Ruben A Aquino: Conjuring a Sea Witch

And Roy Disney was really keeping an eye on us, and particularly he was interested in Ursula, making sure she was convincing as half-octopus, because he did a film, I think it was in the 60s, called Mysteries of the Deep. okay there are a lot of underwater creatures and he was very interested in that kind of thing and so we had to make sure he was happy.
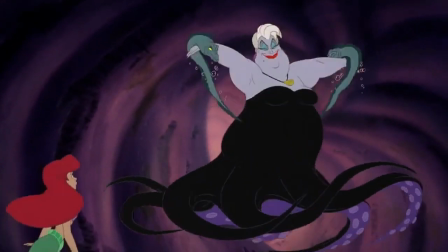It actually worked out because it was underwater so all the movements were kind of slow and overlapping even though she could move quickly.
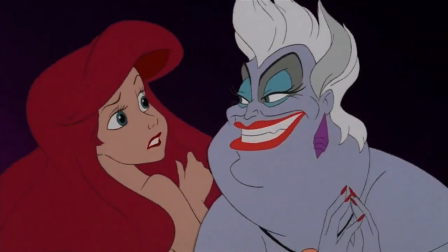In kind of creepy. Yeah. In a good way. Well in a very interesting way you know she could use all of the different aspects of her tentacles I felt like it was beautiful.
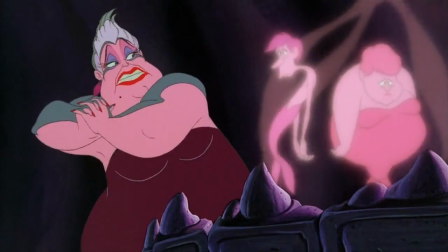So it wasn't just a person walking on the ocean bottom, but it was a person, you know, walking with the undulating movements of an octopus.
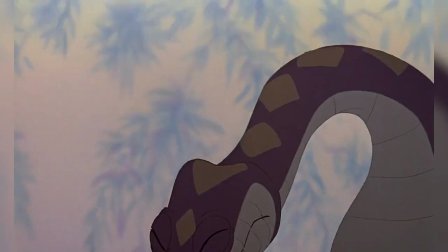After Ursula's success, Ruben moved on to supervise Jake the Kangaroo Rat in Rescuers Down Under.
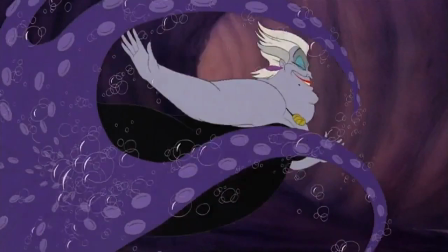This is a great example of Ruben's versatility. From Ursula's dramatic flamboyancy to the suave and fearless Jake.
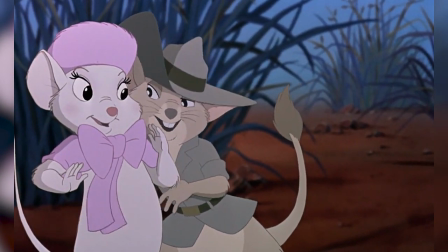Such a stark contract, and yet Ruben pulls it off with grace and expertise.
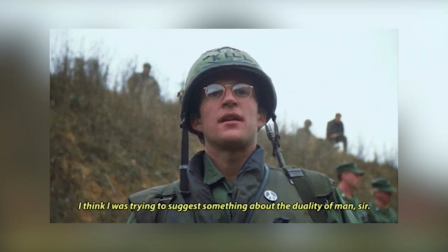Again, talk about the duality of man. Mice don't really get up on their hind feet and walk around, you know, so how do you make it still look like a mouse and yet be a character, you know.
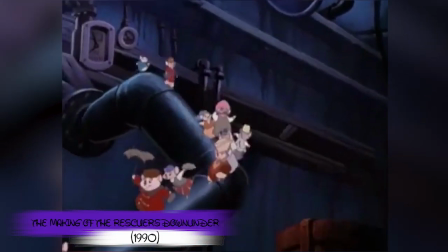It's really difficult. You're walking a fine line between the two worlds, you know.
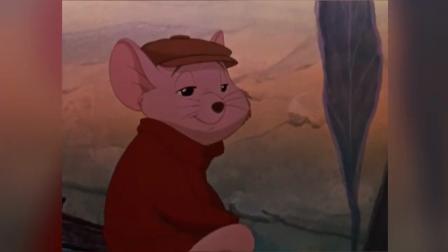You want to make him believable, but you also want to make him believable as a character with a personality, you know, with facial expressions and gestures in the hands.
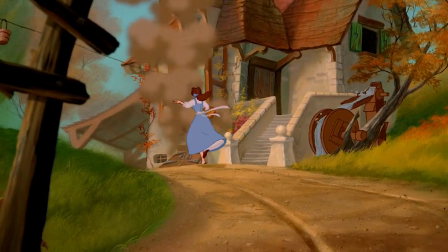And to To hammer it in, Ruben then tackled Belle's eccentric father, Crazy Old Maurice.
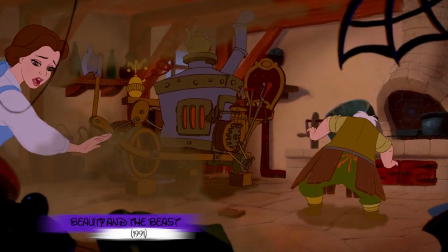Papa? How on earth did that happen? Oh, got it!
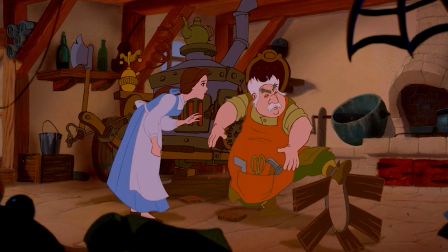Are you all right, Papa? I'm about ready to give up on this, uh, honking, jaunt.
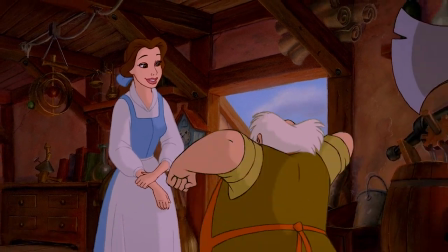You always say that. I mean it this time. I'll never get this boneheaded contraption to work.
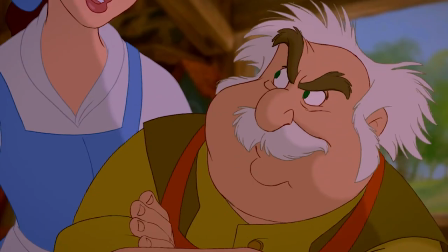Yes, you will. And you'll win first prize at the fair tomorrow. and become a world-famous inventor.
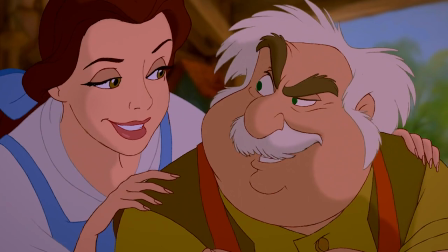You really believe that? I always have.
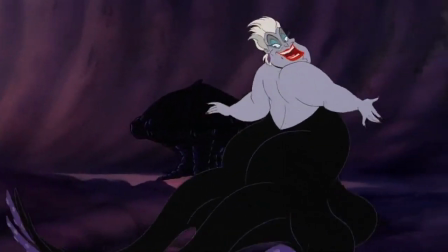Ruben may have inherited Ursula as a character, but boy did he knock it out of the park.
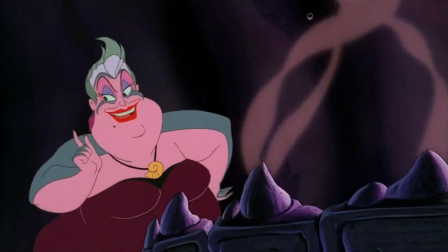She really is a convincing villain. And although animation is a collaborative medium, Ruben's contributions are undeniable.
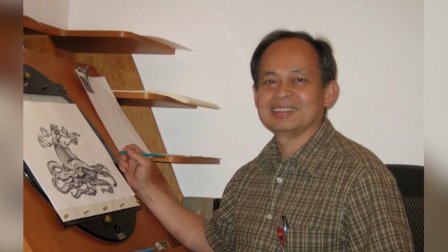Ruben has a lot more animation up his sleeve, and we have more episodes about him in the pipeline, So stay tuned for more.
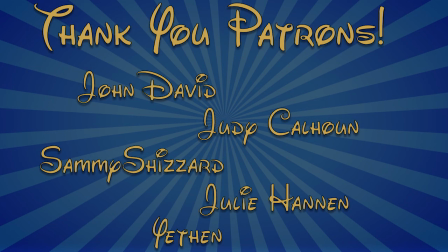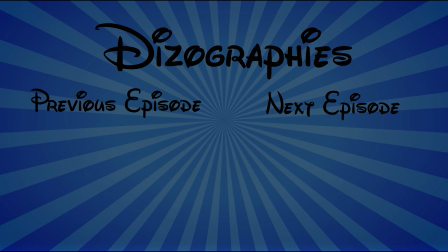are linked below. We hope to see you in another Dizography.